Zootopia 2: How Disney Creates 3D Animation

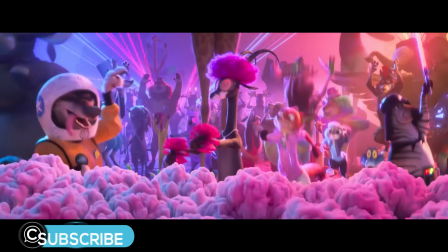[0:01]
Hey, this is Class Creatives, and in this video we'll look into Disney's creative process for the Zootopia series and how animators use Autodesk Maya.
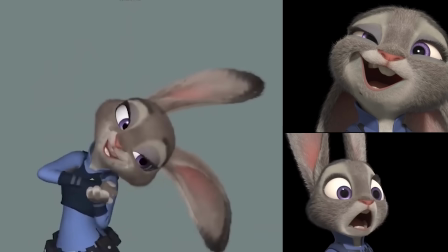[0:09]
The first movie won an Oscar in 2017 and raked in over $1 billion globally,
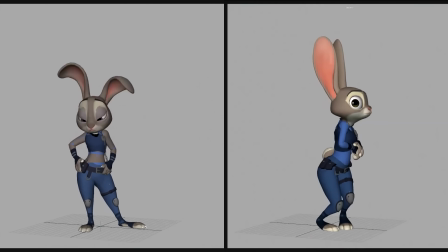[0:13]
so we thought it might be fun to break down what made this movie so special and how the animators
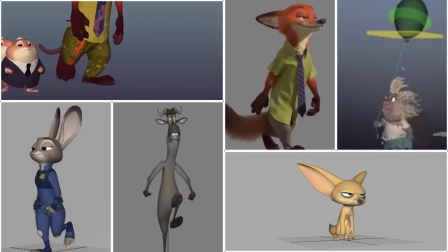[0:18]
made each animal uniquely entertaining based on their research studying the real-life versions in the wild.
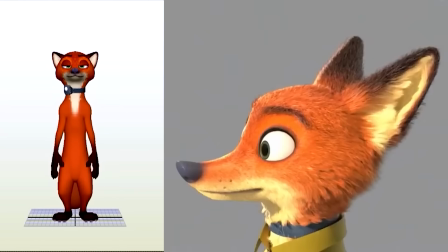[0:23]
We'll talk about how these animations were made, some of the technical limitations they had to face with the animal fur,
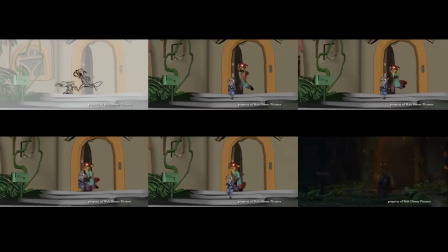[0:29]
how some animators even went old school using hand-drawn 2D animation to plan and elevate 3D characters' poses and performances,
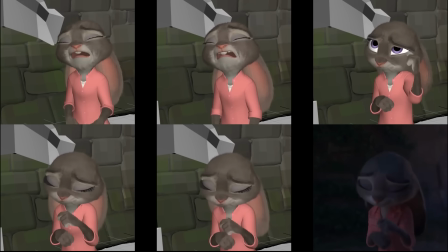[0:36]
how live-action reference footage can push stronger and original acting choices, and of course, as always, we'll talk about the keyframe animation process.
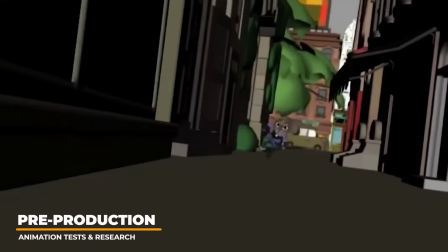[0:48]
One of the top priorities on Zootopia was trying to avoid making the animals move and look like humans in animal suits.
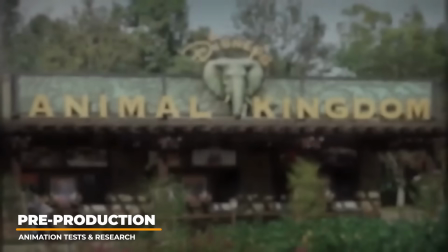[0:54]
Some initial research started at Disney's Animal Kingdom, gathering insights and tips from the animal experts.
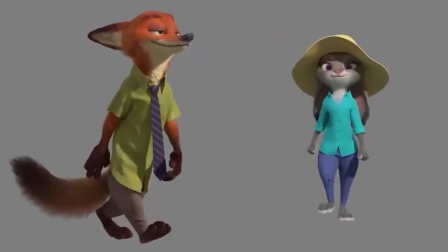[1:00]
The big thing that animators wanted to be sure of was that the characters looked and felt like animals, even when they walked on two legs or wore clothes.
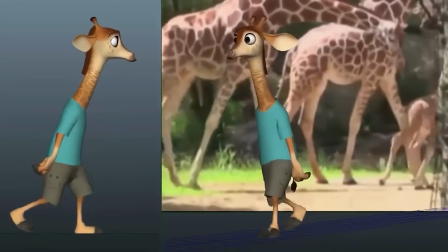[1:09]
They chose to preserve certain animal movement characteristics,
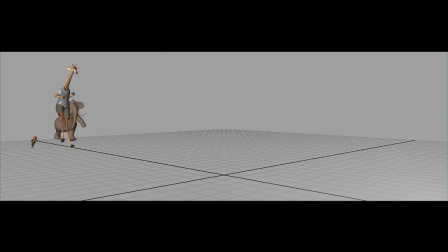[1:13]
like elephants using their trunks like hands and giraffes maintaining their true gait while running on two legs.
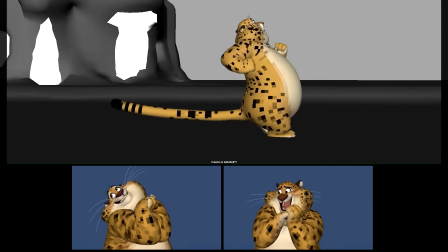[1:19]
They did some animation tests, and it was a big challenge to make Clawhauser have anthropomorphic characteristics while still feeling like a quadruped animal.
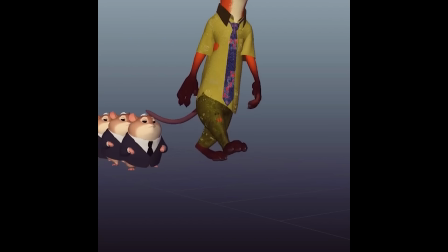[1:27]
The gerbil characters wearing their business suits were animated as a unit to walk in straight lines.
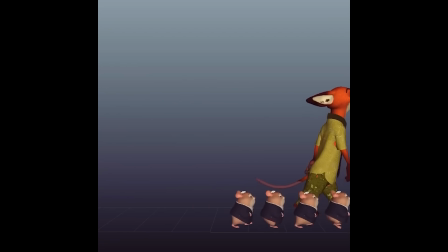[1:32]
They made them look ordinary and realistic when they were animated alone, but looked funny when placed together in masses.
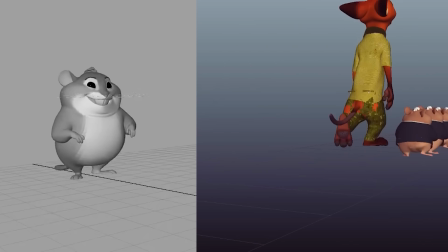[1:39]
They ended up using these cycles in the Get Your Popsicle sequence.
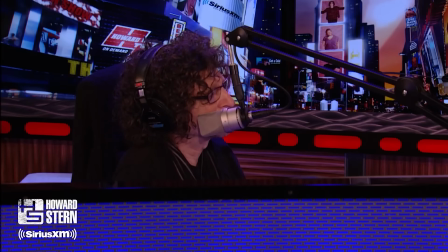[1:42]
One animator used Jason Bateman audio clips with Howard Stern in pre-production tests to help them explore and define the character early on.
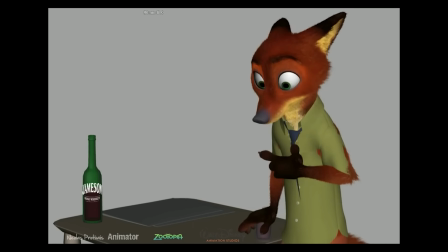[1:50] Well, I don't mean to sound like I'm in denial, but I know I've got plenty of friends that went on bad binges.
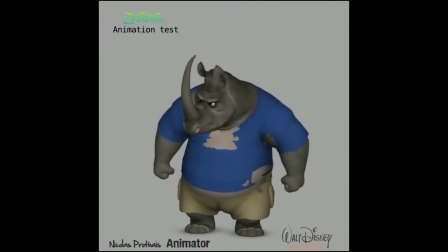[1:58] Yeah.
Animation tests were really important to make sure that the characters didn't look like animals in a costume.
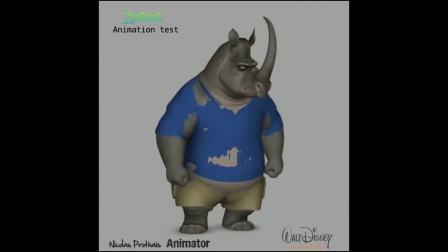[2:04]
In this example here, weight was really important, and the animator even animated the horns so that the eyes were visible during the movements.
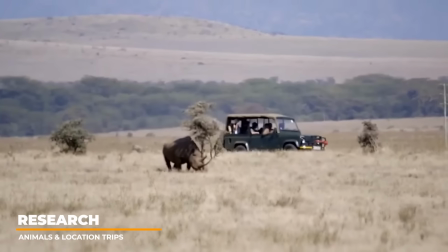[2:12]
As the production moved further along, more research was needed, and so like artists have done for many of Disney's classics before, they went to the actual source.
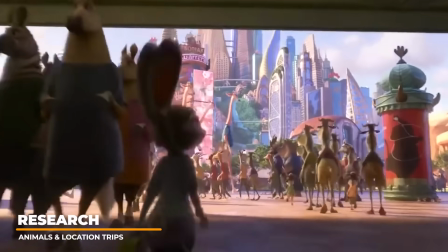[2:21]
Artists on Zootopia did additional research from nature, and from that they got inspired for the central idea for the city.
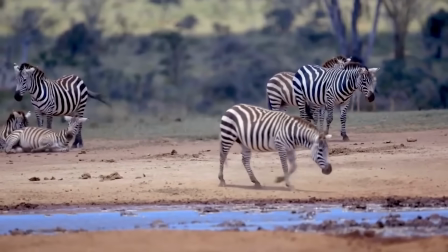[2:28]
They came up with an idea where predator and prey coexist peacefully, which came about by observing lions and zebras together at a watering hole in Kenya.
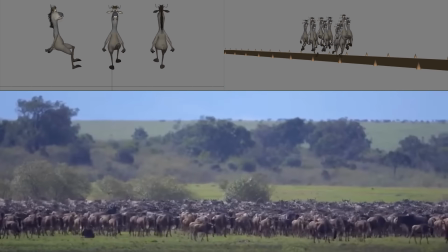[2:37]
Their trip to Africa gave eye-opening insights into how animals behaved in their natural habitats.
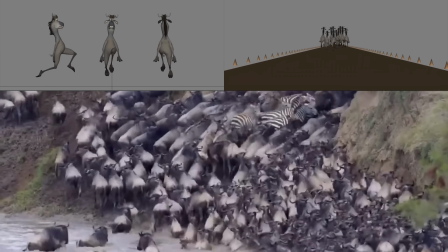[2:43]
They learned that wildebeests are actually not the smartest animals, which challenged their initial idea of them as city business people.
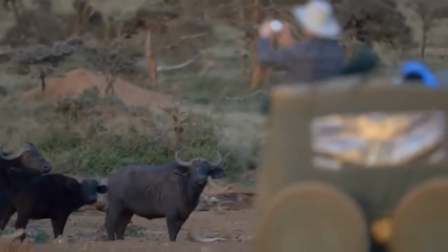[2:51]
They also learned about Cape Buffalo's abilities to never forget, which led to the idea for the character of Chief Bogo.
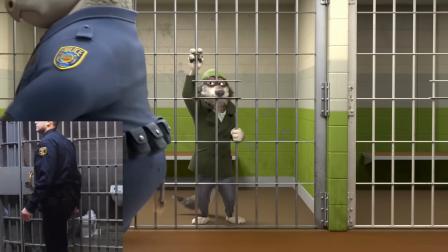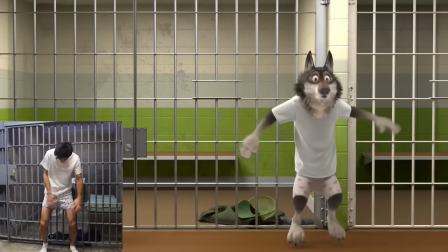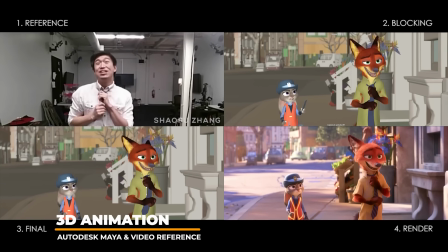[3:11]
Disney Animation Studios use Maya for their 3D animation,
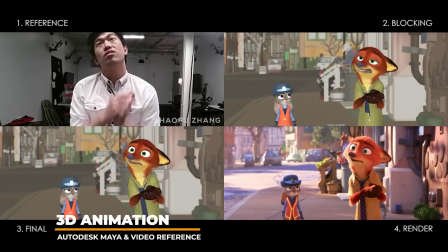[3:14]
and they use video reference to keyframe their storytelling poses to bring the timing and ideas all together for the final animation shots.
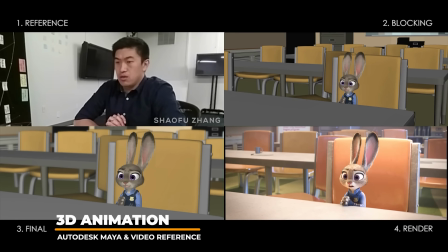[3:22]
The video reference heightens the acting choices. It's not just about the software that's important here, but the creativity and final results that matter most.
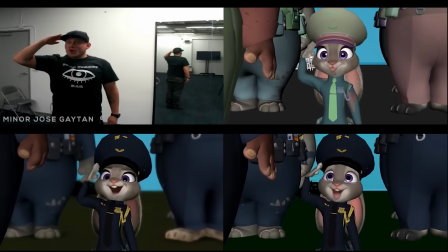[3:30]
At the end of the day, Autodesk Maya is still used by the best animators to make some of the best animations in the industry.
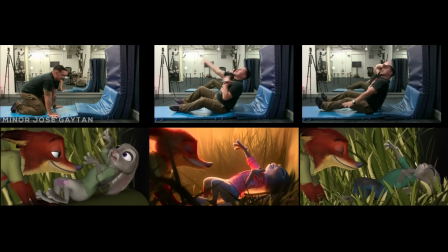[3:38] Blood, and death. All right, you know.
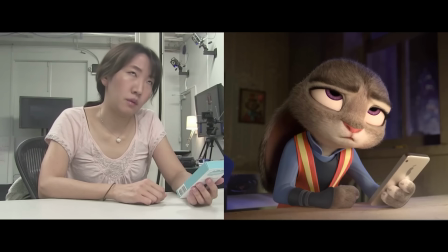[3:44]
Animators act out their performances and record themselves to help bring the characters to life with more genuine acting ideas.
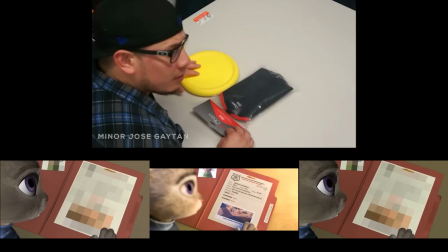[3:51]
The recordings capture small nuances and subtle acting choices that enhance the movements, giving them a more natural human-like form.
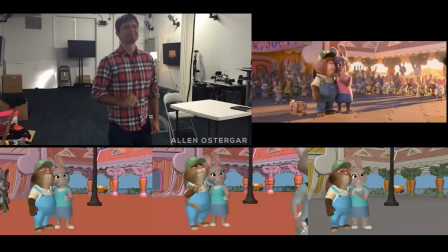[3:59]
The video reference also pushes the entertainment factor, and they can use the video reference to strengthen their body mechanics and help them convey weight in the performance.